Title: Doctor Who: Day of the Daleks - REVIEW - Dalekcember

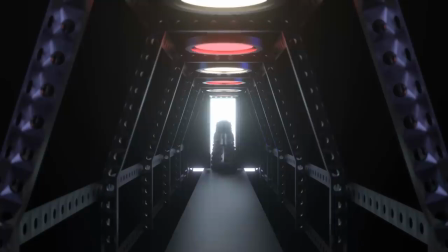[0:00] Our battle cry will be, total extermination. They are to be exterminated.
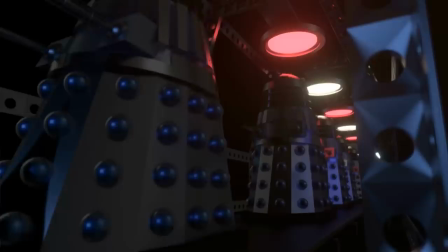[0:07] Exterminate, annihilate, destroy. Daleks conquer and destroy.
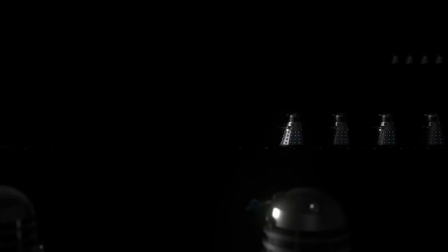[0:14] Exterminate them. The Daleks shall sweep away gully flames. Do not deviate. Exterminate. Exterminate. Exterminate. The Daleks must survive. Exterminate. EXTERMINATE!
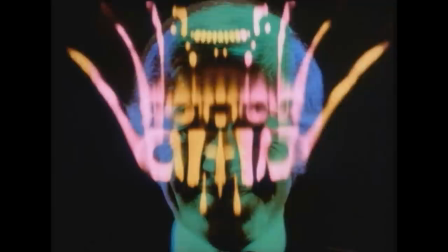[0:29] EXTERMINATE!
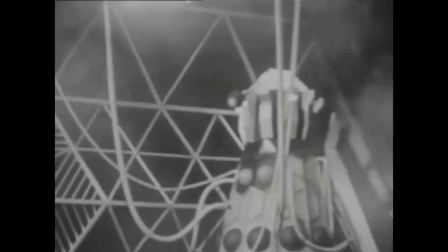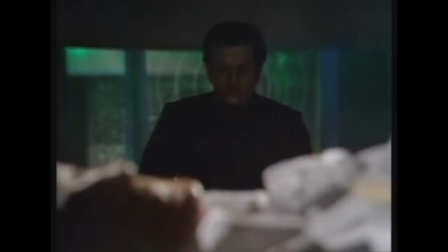[0:39]
In 1963 Evil of the Daleks was supposed to be the final end of the Daleks But five years later they were back with Terry Nation
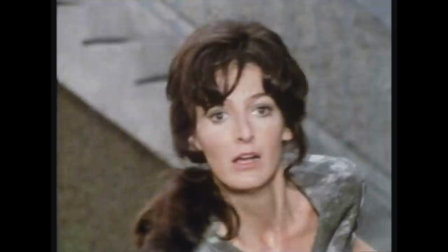[0:47]
signing off from the script Which originally was meant to be the season 8 finale called a Daleks in London before becoming the season 9 opener in Day of
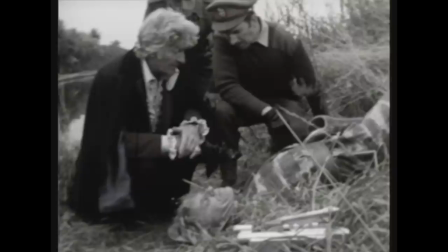[0:55]
the Daleks Written by Louis Marx and hey, we're in color now cool Although in the early 1970s,
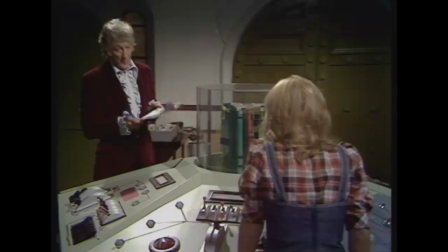[1:01]
90% of TV audiences were still watching in black and white.
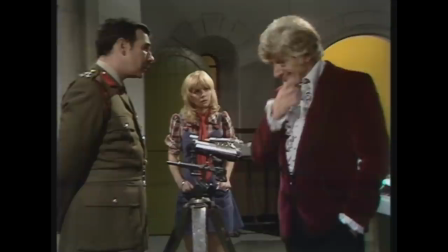[1:05]
Anyway, we have a new Doctor with the dashing John Pertwee and his lovable companion Joe Grant, played by Katie Manning.
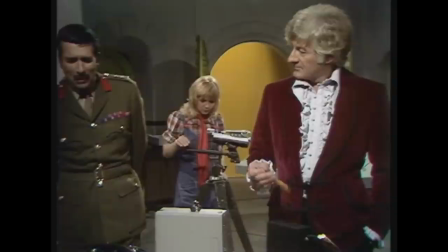[1:11]
This story takes place during the period in Doctor Who when the Doctor was exiled to Earth by the Time Lords, with very few exceptions.
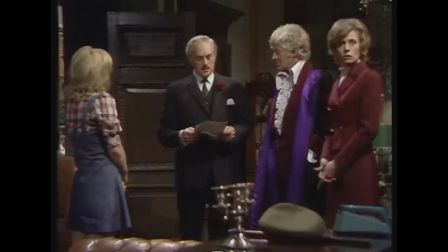[1:19]
So with a grounded Doctor working for Unit, with Brigadier Lethbridge-Stewart, played by Nicholas Courtney,
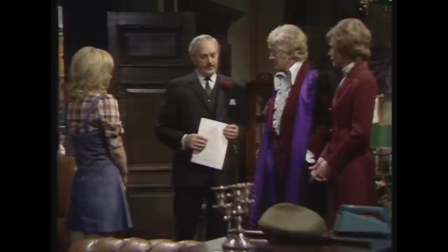[1:24]
the Doctor and Joe are sent to investigate an assassination attempt on Sir Reginald Stiles. Britain's representative at the UN, who claims to have been attacked by a ghost.
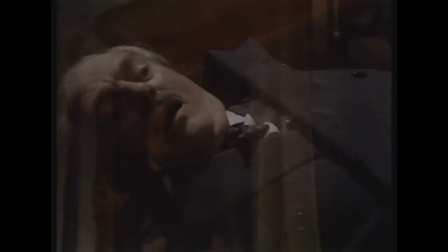[1:32]
The Doctor discovers that the ghost is actually a time-travelling guerrilla fighter attempting to change an apocalyptic future where a series of wars allegedly caused by Stiles led the planet vulnerable to conquest.
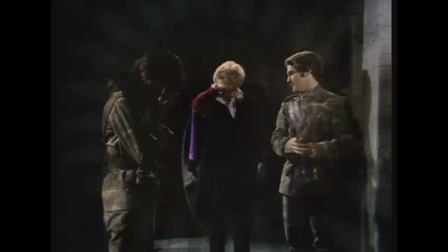[1:43]
The Doctor is sent forward to the 22nd century to find out what has gone wrong in humanity's future.
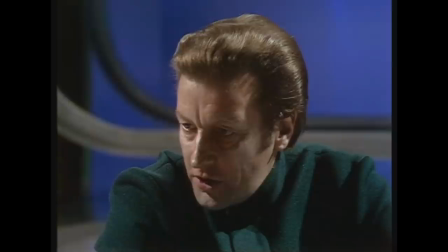[1:49]
All the while, Joe is being manipulated in this future by the Controller,
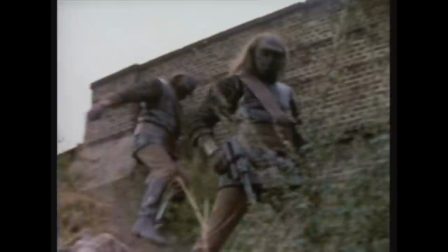[1:53]
an overseer of human slaves in the future and also in command of an army of dumb ape-like creatures called the Ogrons.
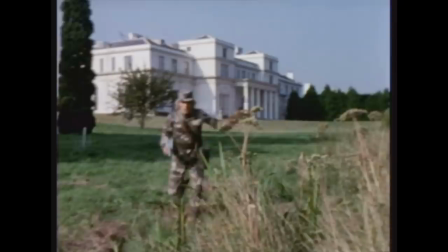[2:00]
Oh yeah and uh and the Daleks are there I guess.
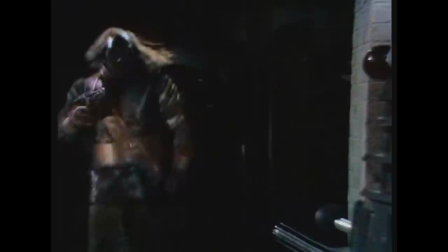[2:04]
Day of the Daleks started life as a script that mainly featured the Ogrons but was forced to add the Daleks in last minute and it really shows.
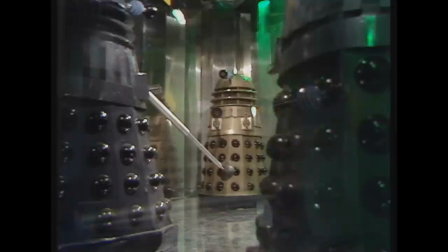[2:12]
The Daleks are prominent but don't really contribute much other than moving the plot forward every so often.
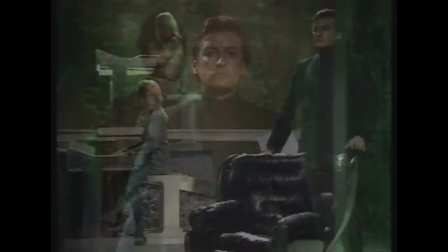[2:17]
Everything just feels off and out of place about them from the way they're filmed,
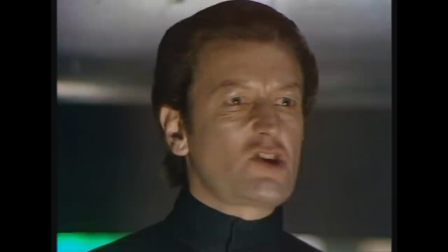[2:23]
to their dialogue,
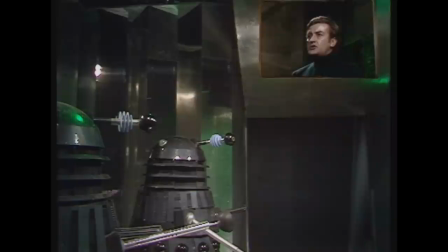[2:27]
and even their voices sound like they were done with complete disinterest.
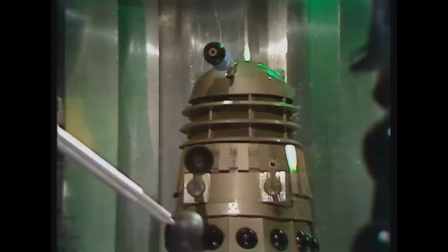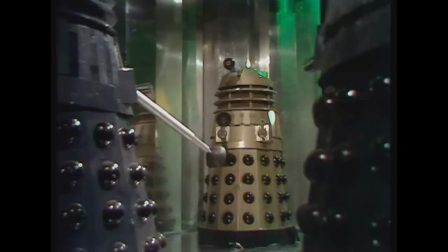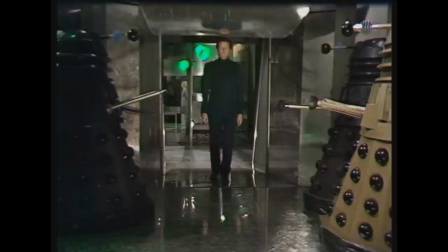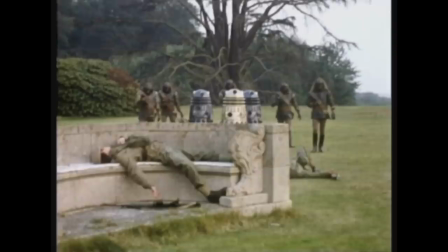[2:53]
And it's clear that the show is working on such a limited props budget because at the climax of the story, the Daleks plan to invade with only three of them.
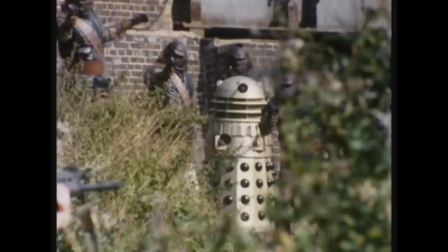[3:02]
In fact, when Day of the Daleks got a DVD release, they dubbed over the dialogue with Nicholas Briggs' more refined turn as the Daleks.
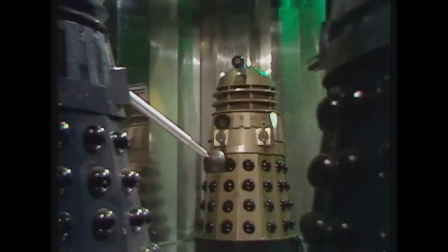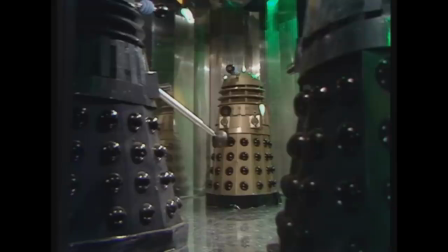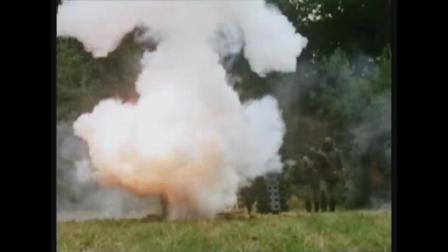[3:24]
And they even used special effects to add more Daleks in the final battle.
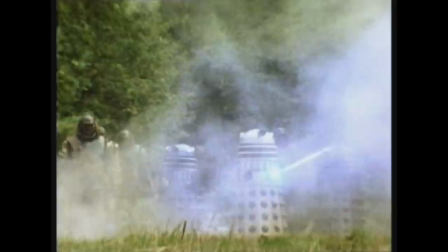[3:29]
It goes far to making them seem like a more credible threat, but it still doesn't solve the general issue that they feel like an afterthought in their own story.
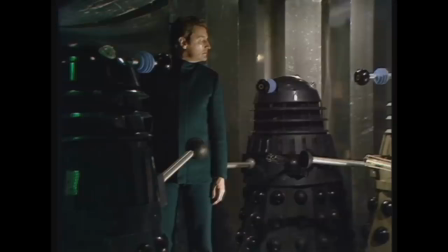[3:37]
Especially when you consider that the Daleks already invaded Earth in the 22nd century. In fact, one Dalek even brings up that they're invading again. The Daleks are easily the weakest part of Day of the Daleks, and that is disappointing.
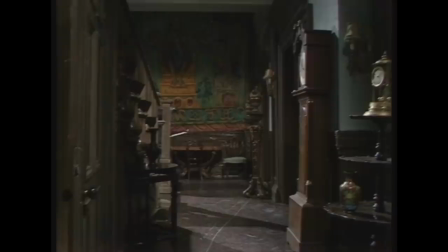[3:49]
Even the big Dalek reveals fall flat, like the cliffhanger for episode 2, when the Dalek's head just keeps bobbing around.
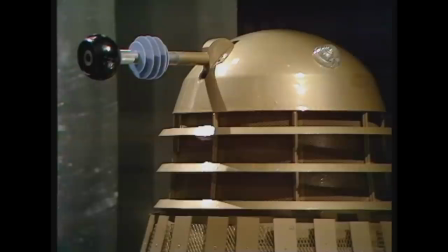[3:55]
This is the first Dalek story to feature the gunmetal grey colour scheme, which will carry them through the rest of the classic series.
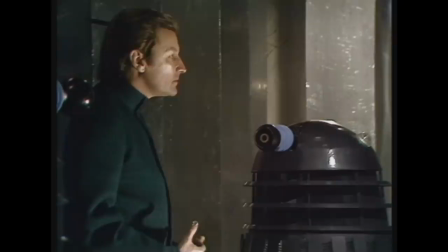[4:01]
It works in colour, especially contrasted against the gold Dalek Supreme. The only real other change with the switch to colour is the Dalek eye lens, which is now painted on.